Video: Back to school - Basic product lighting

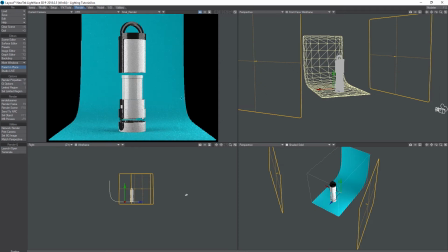483s
What I've done, I mean, because we'll probably crop in on this object anyway, I haven't worried about the backdrop being the full width.
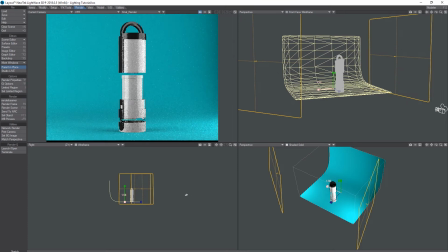496s
But as I was talking about earlier, where we want to keep the keep everything dark and then sculpt with the light, I would generally make that smaller.
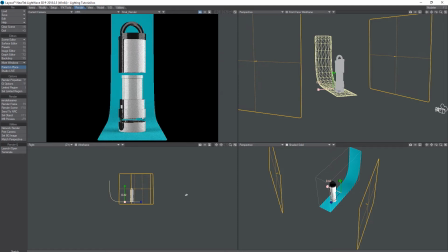506s
It's not making a lot of difference on this, to be honest, but it will then give you darker areas, like between the highlights.
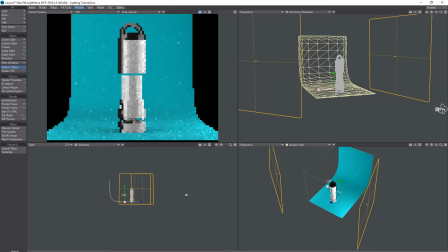516s
What you do in a photo studio is use black boards to fill in those gaps.
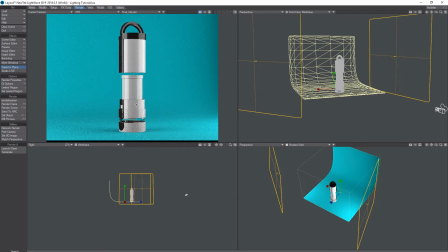523s
So if you've got these highlights but there's too much light coming through, say on this center section, you would put a black board in the way to block the light to that area. But obviously, I mean, it'd be difficult because the camera's in the way, but
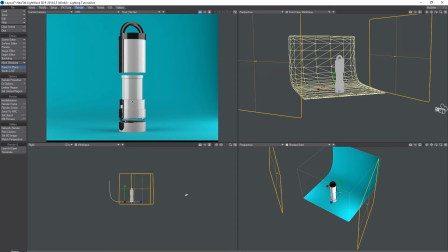539s
obviously we don't need to do that because we can create an infinite black space just by having a black backdrop. So let's,
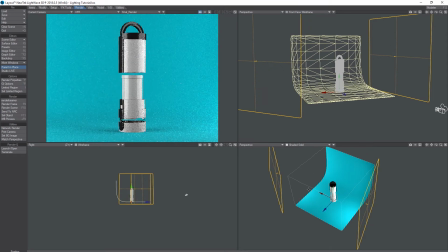552s
what I have noticed is as we move this forward, I don't know if you can see where the mouse cursor is, but this bottom section of the object, there's no light on there at all. It's being blocked off by the studio backdrop.
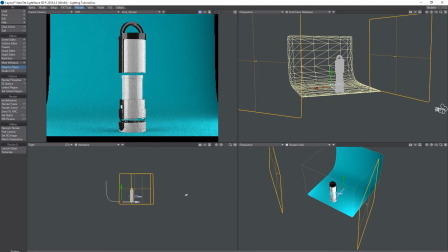567s
So I'm going to draw that back. You can see that it's now starting to appear. Now we may be able to get away with that. Sort of in post we could extend out the floor a little bit,
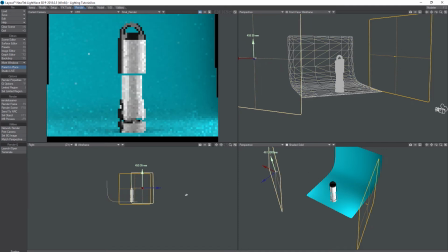586s
or we can try lifting this up a little bit, maybe dropping it down a little I mean, this is where it comes into you're literally painting with the light. You're just moving things around. What we can also do is we can paint this in post if we need to.
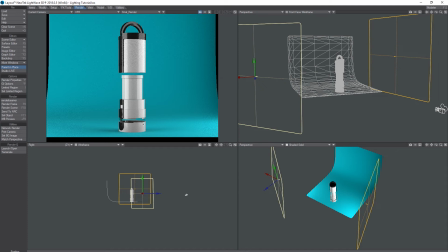606s
Don't worry about, you know, getting everything done in the render, because it's not always going to work out like that.
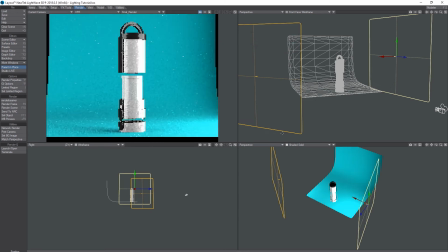613s
Okay, so this other light, let's duplicate that. Let's call this one rim. And yeah, try and avoid some jokes about doing a rim job.
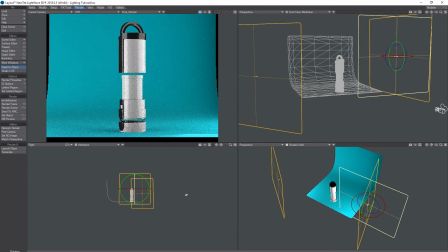629s
Okay, so this light would generally go behind the object, but we're not necessarily going to do that.
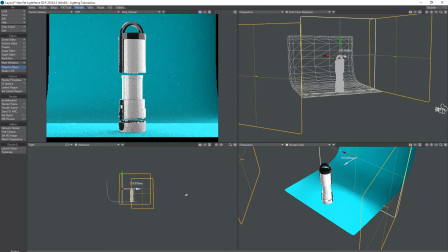643s
It doesn't really need it. I mean, it's getting some nice little highlights on there actually, so it could work quite well. We can play with that. What I'm actually going to do with this though is I'm going to lift it up
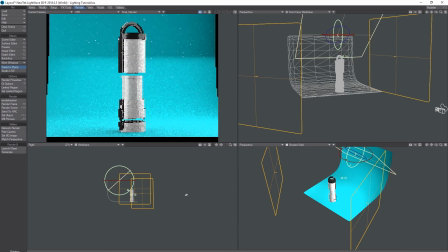661s
and put it slightly above.
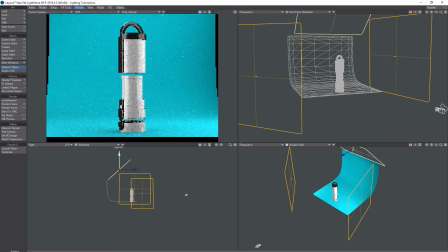I may actually put it flat and then bring it forward. How much effect is that having? Not a lot, is it?
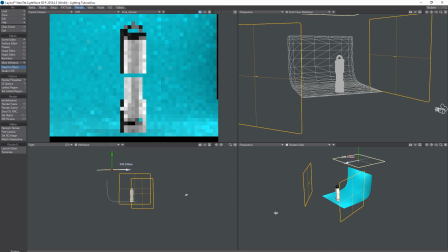687s
Not doing a lot. I think what I might do is spin it around and put it over here at the back.
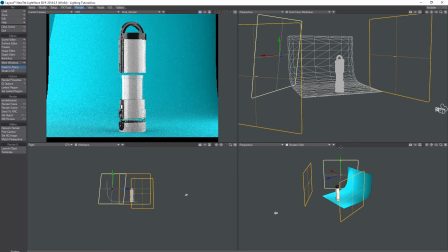700s
That's nice. Okay. So you can see why this is called a rim light. It's to pick up the very edges of the object. Now generally you would use something like this if it was if you're doing a person, for example, and you wanted to highlight their hair.
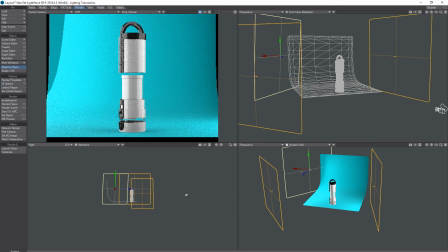719s
You'd use a rim light for doing that.